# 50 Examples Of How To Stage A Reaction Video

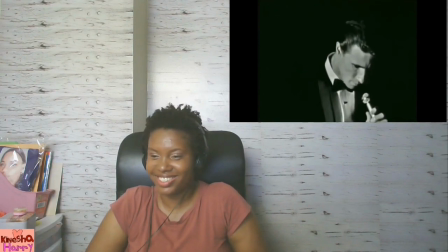495s
There appears to be a corner icon, but it is not her channel name.
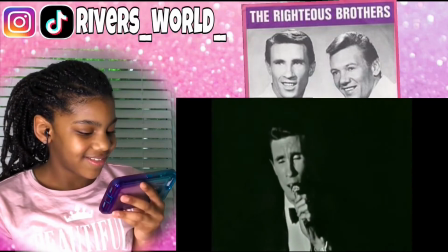499s
Lady number 35 displays her Instagram and TikTok handles, stands inside a halo effect, and uses a phone watching pose.
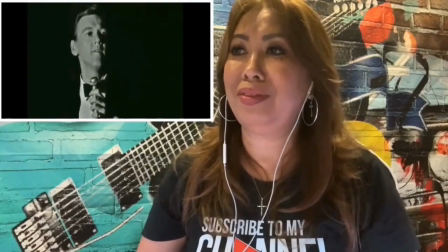507s
Lady number 36 has a graphic background that somewhat camouflages the outline of her body. There is a slight cropping of her head, possibly so her subscribe to my channel t-shirt is more visible,
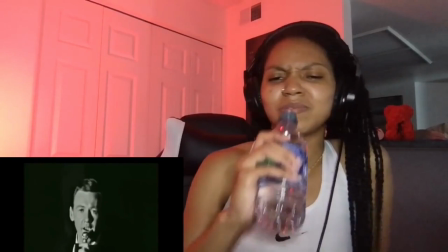520s
although pulling the camera back a bit would fix both. Lady number 37 is unique for drinking while listening.
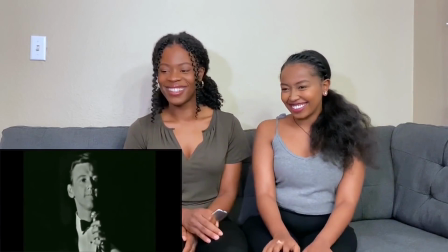527s
Ladies 38 and 39 are unique in being the only duo to appear.
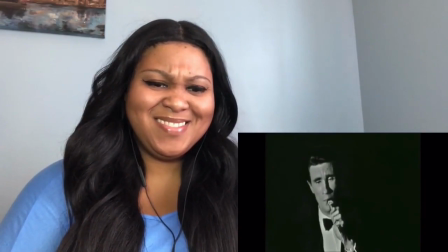532s
They have a centering collision. Lady number 40 has an exact line of sight to the corner of the performance clip.
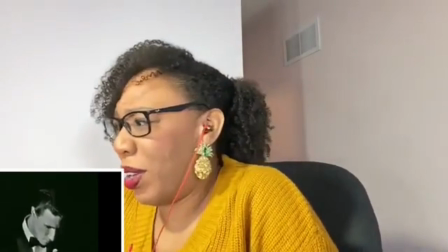539s
Everything in lady number 41's frame is shoved to the left. Even the performance clip is partially out of frame.
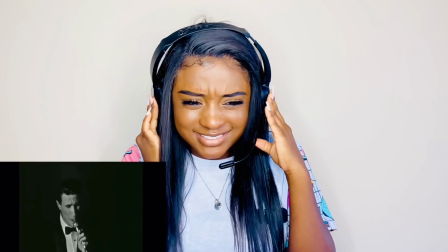547s
Lady number 42 has great facial expressions, but her body language is clamped by having to hold her earphones.
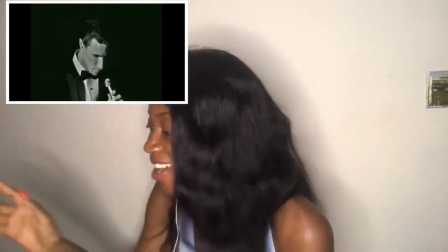554s
She has a centering collision. Lady number 43 is another centering collision. The background would be featureless except for the thermostat.
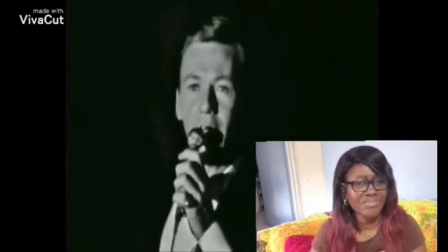562s
Lady number 44 is unique in that she's the picture in picture and the performance clip is full screen, which guarantees her reaction is likely to be hiding some portion of the performance.
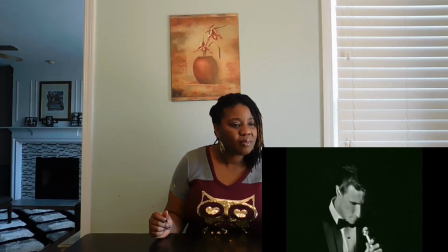573s
The video editor brand is shown. Lady number 45 is unique by including her fireplace in the shot. Of all the ladies, she is positioned farthest from the camera, so her body takes the least screen space, yet there is still a centering collision.
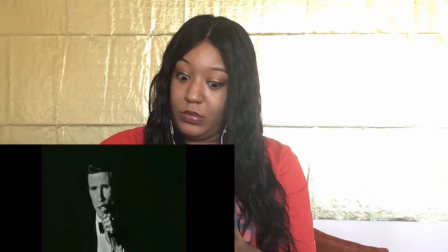589s
Lady number 46 has a very overexposed right half to the shot, and two-thirds of her from the neck down is hidden behind the performance clip, not just because of a centering collision, but also because the picture-in-picture knockout is much wider than the width of the actual performance clip.
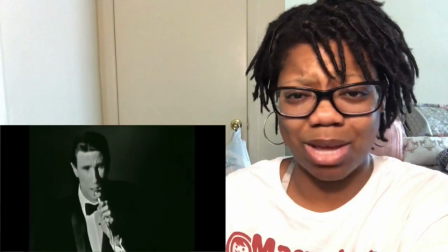607s
Lady number 47's performance clip has a low volume, and her own voice is initially at a whisper level, giving the impression she doesn't want anyone in the house to hear what she's doing.
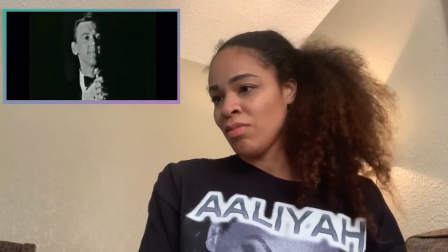617s
Lady number 48's line of sight would be perfect if the performance clip were positioned just a little lower.
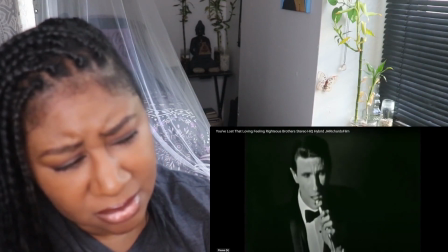623s
Lady number 49 uses a high and close camera, putting her out of focus, although it might be an issue with the camera's autofocus setting.
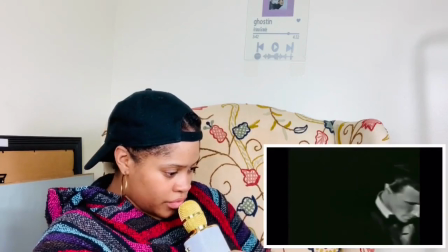632s
Lady number 50 has a big yellow microphone that gives a pacifier effect. Everything is shoved down in the frame. Because she paused for a minute of commentary, this was the only other clip in our original compilation that has a disjointed cut.
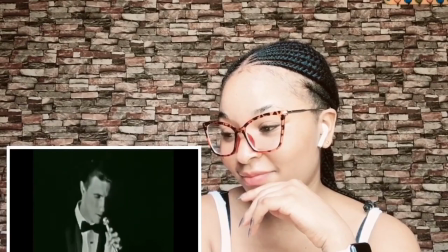647s
Lady number 51 is unique by using a contiguous textured background. Like the first lady, she reacts by turning and smiling direct to the camera.
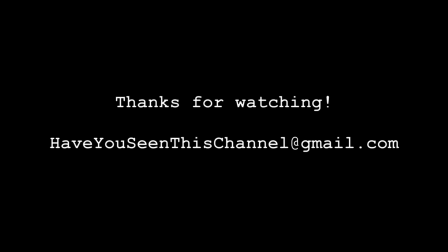methods, and email has grown to be the primary identification method for all platforms, yet only nine of the 51 ladies post an email address on their channel page.